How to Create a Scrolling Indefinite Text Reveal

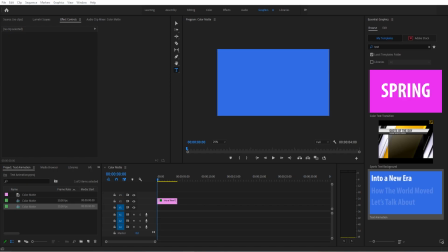0s
Hey, what's up, everybody? Adobe Masters here. And today I'm be showing you something really fun, and that is how to create this text animation right here. So essentially, it's going to be this sort of fast-paced way of delivering text so that people can read it. It's kind of like a reverse way of doing it because people usually read top to bottom. This is going to be sort of bottom to top.
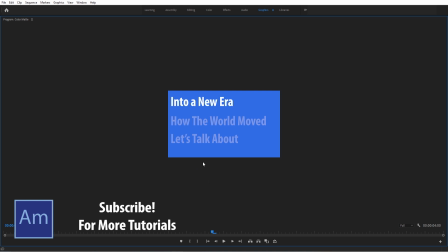18s
And we're going to make this fully expandable so you can like keep just going and going and going and going with these, and it should all look great.
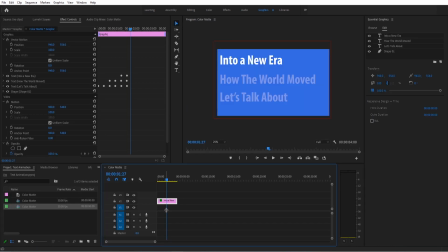26s
So let's jump right into it. The first thing I did was I created a color mat.
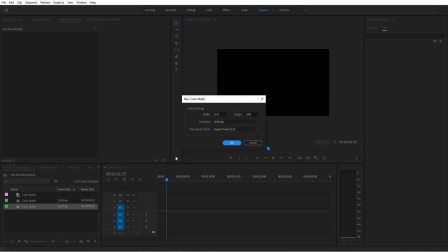31s
So file, new, and then color mat. And I just went with 30 frames per second. It makes the timing of everything a little easier when it's a rounded up to 30 instead of like 20.97. And then the width, 1920, height, 1080. I just chose a color.
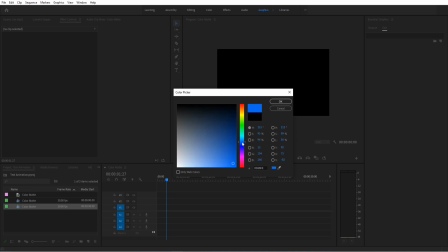48s
It can be any color you want. Let's go something like dark blue again. Click OK.
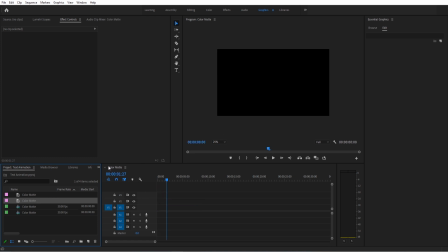53s
And then drag the color mat over. So we want to make ourselves a sequence with it. So there's going to be no sequence here.
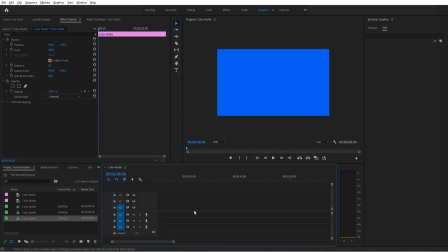58s
Just take your color mat, drag it on over, and it'll create a sequence for us. Now, I zoom in by grabbing this. So zoom it in so we can kind of see the entirety of the effect here. And now what we're going to do is we're going to create our first text block. So let's go up to the text tool and click right here. Again, I'm working in the graphics tab right here.
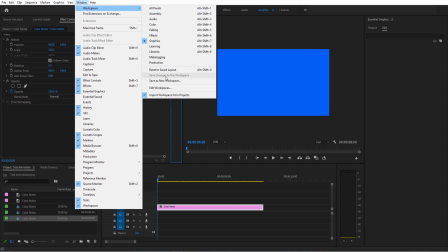77s
If any of this doesn't look familiar, go click on the graphics tab and then workspaces, reset to saved layout, and it should start looking familiar to you.
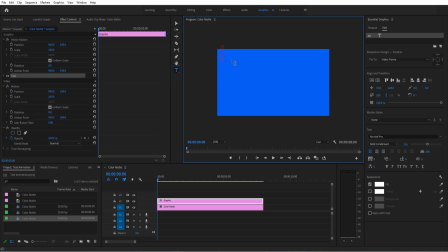84s
I'm going to click up here and I'm going to type something like, let's start today. Now, I'm going to move this text to right about the top left quadrant up here along the left side. And I want to make a large text. So the fill is white to offset the background.
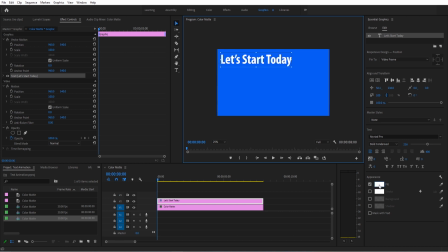100s
If you wanted to make a white background, then you want to like choose a color like black or a bright color to offset so that it looks good. The text, it can really be any text as long as it's sort of a bold, strong text. This looks a little, I don't know, it just looks a little wrong with text like this. So we want something bold.
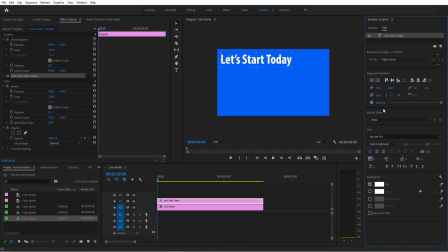117s
So I'm using Myriad Pro Bold Condensed. We then have the Align and Transform where we don't really need to mess with. And then up here is our text layer. So what we're going to do is we are going to take this and we're going to first animate it in and then animate it all the way down.
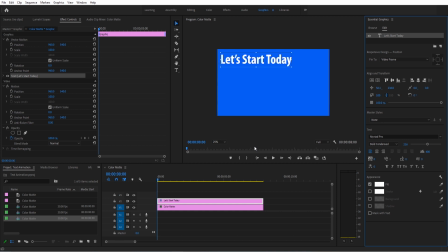133s
Once we do that, we can then just copy and paste it, move a couple keyframes, and we have this effect indefinitely moving forward. So the first thing I want to do is click on the text. You can click on it up here to make it selected. Effect controls. Now, let's go look for the text here. We don't want to use the vector motion, so just drop that out.
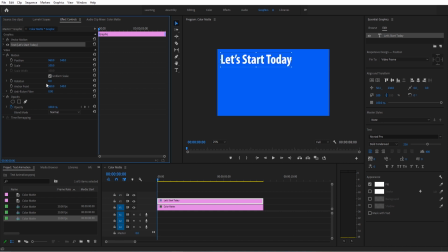151s
We don't want to move anything in that. That'll move the entire frame. It won't look good. We're then going to take the text. We're going to go down into the transform part of it. Let's drop out the source text. We don't want to control that, so we don't need to look at it. We just want the transform.
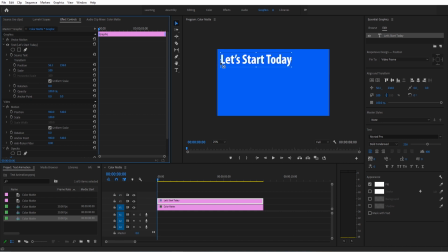168s
We're going to take this little cross, if you can see it right there. It's a little hard to see, but there's a cross right there. If you can't see it, just click on anchor point, and it should come up. We're just going to drag that up and try to get it as close as possible to this little dot here.
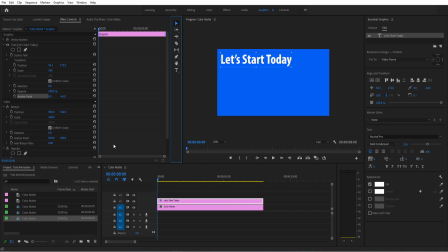183s
Right there looks good. Now, why are we doing this? This is going to make the next animation way easier, and it's actually going to make it look good like how we want. So I'm going to take the uniform scale and undo that. This will give us control over the height, like so, and then also the scale width.
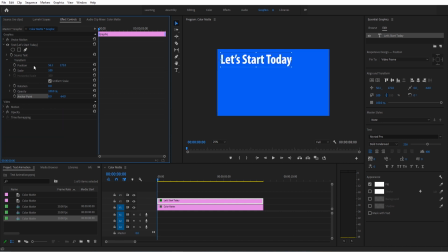199s
And again, we need to make sure that we don't grab the video motion either. There's a lot of motion that you can grab over here, the graphics layer, the entire layer. What we want is specifically the text layer here. And so let's uncheck that one, and now you can see we have the ability to go up and down through here.
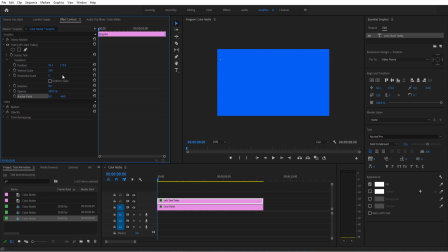214s
I'm going to take this and I'm going to drag it down to zero, animate it, and move forward 15 frames. Then we're going to bring it back to 100%, and we have the basics of the effect in. Now, it looks a little linear. It looks a little, you know, it doesn't have any pizzazz to it.
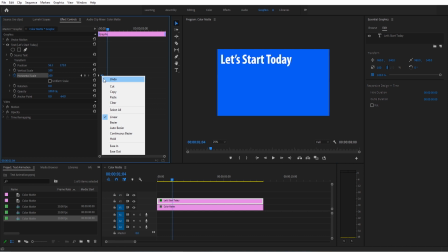233s
So we're going to right-click on the last keyframe and go down into Easy In.
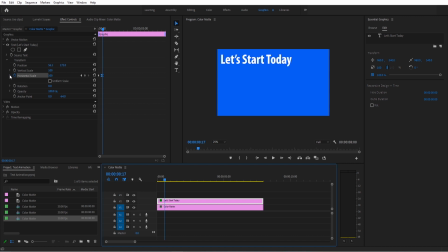237s
And that's going to give us a little bit more pizzazz, but we're then going to drop this keyframe down, this thing over here, and I'm going to zoom this in. You can grab this little bar to zoom it in a little bit, and it's real simple.
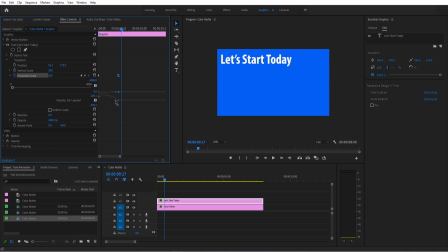248s
Go down to the velocity. See this little thing here? Just drag it to the left a little bit. Doesn't really matter how much you drag it. Just try to keep it straight and drag it to the left, and now we have a really poppy, professional look to it. It slides in quick, and then it slows itself right down. Now what we need to do is we need to begin animating it.
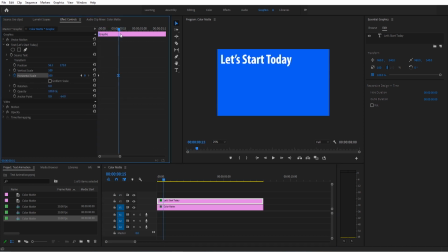268s
So 15 seconds to come in, or 15 frames, my bad, 15 frames. Now we're going to move forward 15 frames again. I'm holding the shift key while I'm clicking right here. That's what's making it go by 5 each time. If you just don't hold the shift key, it's only by 1s. So we started, we went 15. Let's go 15 more. And now we're going to begin the animation down.
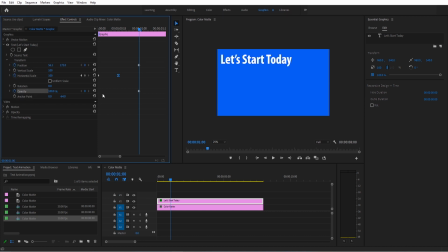287s
So we're going to take the position, the opacity, and we're going to take both of these. Move forward 15. Everything's by 15s. It makes everything easier when you have an interval that everything works with. It also makes it sort of flow in with a beat and everything. We're going to then take it and move it down right about center here.
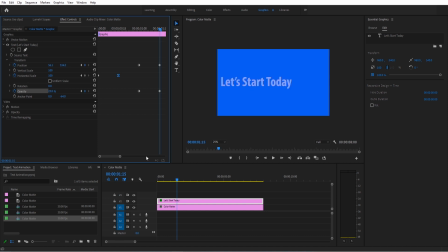304s
And then we're going to take its opacity and bring it down to like 25%. Now, before we start on the next ones, we need to create like a master copy. So we need to keep this one going. So the next one, as this one moves down, the next one is going to come in. So that means that this is the beginning of the next one.
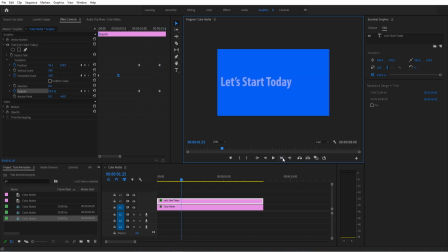321s
And then it's going to wait 15 and then begin moving. So let's make sure we have our time right. So we have the animation, the wait, the move.
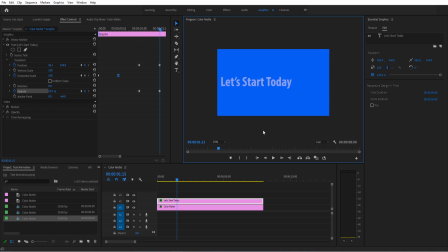335s
The next one is going to start here overlapping. So it's going to animate in. It's going to wait for 15 and then begin moving here. So that means that at 2 seconds now, we should begin moving this one again. So I'm going to click on the position, go 1, 2, 3, 15,
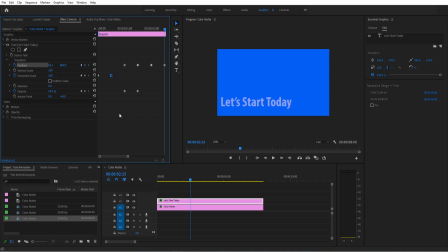353s
drag it on down, and then do that exact same sequencing again. So as this one moves down, this is where the next one's going to begin, right here. So 1, 2, 3, it's going to then sit there and wait so people can read it. 1, 2, 3, and then it's going to begin animation again. Now here's the important part.
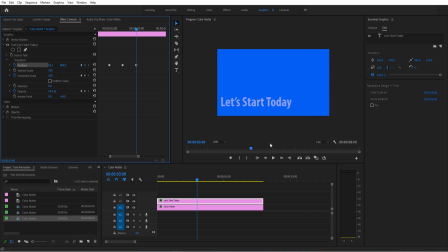370s
I'm going to click the keyframe to drop another keyframe, and we're going to go 1, 2, 3, and we're going to drag it off. Now why is this important? Well, we have just created a complete movement, meaning we can now copy and paste and pretty much make this an indefinite effect.
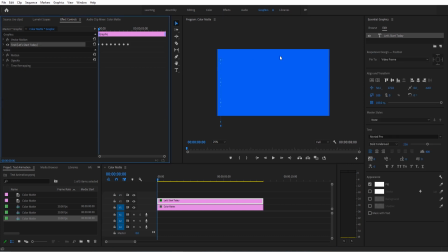387s
So let's go ahead and do that. I'm going to click on Let's Start Today, right click on it, copy, right click, paste. Top up here is where that new one is. We're going to grab the top one, so don't touch the bottom. Grab the top, drop that down, and now all we're going to do is this.
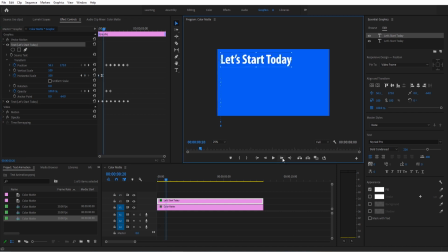406s
Let's find the position where this starts moving, which should be at 1 second. Yep, right there at 1 second. And we're just going to grab all of the effects here and just move them up by 1 second. Move it forward.
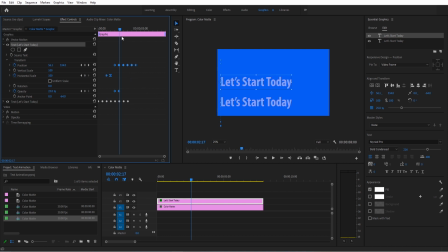421s
Now you can see we have the animation started. And we can say, let's start today. Let's just double click on this to redo the text. Let's start today with some coffee. Sure. Coffee is good. And then to keep the effect going, we copy and paste again.
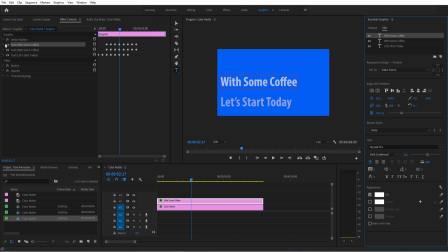439s
Right click, copy. Right click, paste. Grab this top one, go to where the movement begins, which is actually right here, it looks like. Yep, right there.
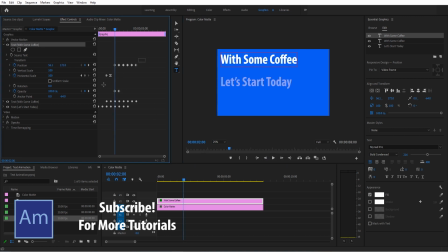456s
Should be at a second marker, 2 seconds. And then just drag these all forward. And a nice pastry. That sounds good. And then now what I'm trying to get across here is that even though this is taking a little bit of time, this is how easy it is now to just keep expanding it.
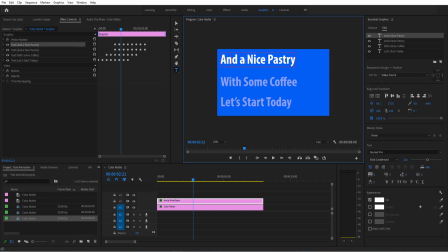476s
We can keep this going. This could be a 30-second clip of just a whole bunch of text. And so now this one's going to move forward. So let's move to the point where it moves forward, which should be at 3 seconds. Grab this top one.
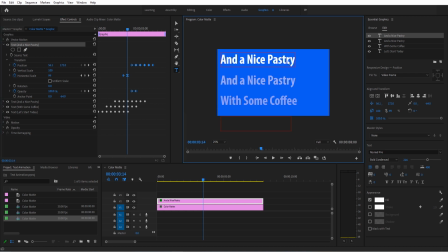488s
Drag it on over. And you see the bottom one moves off. Redo this text and some exercise.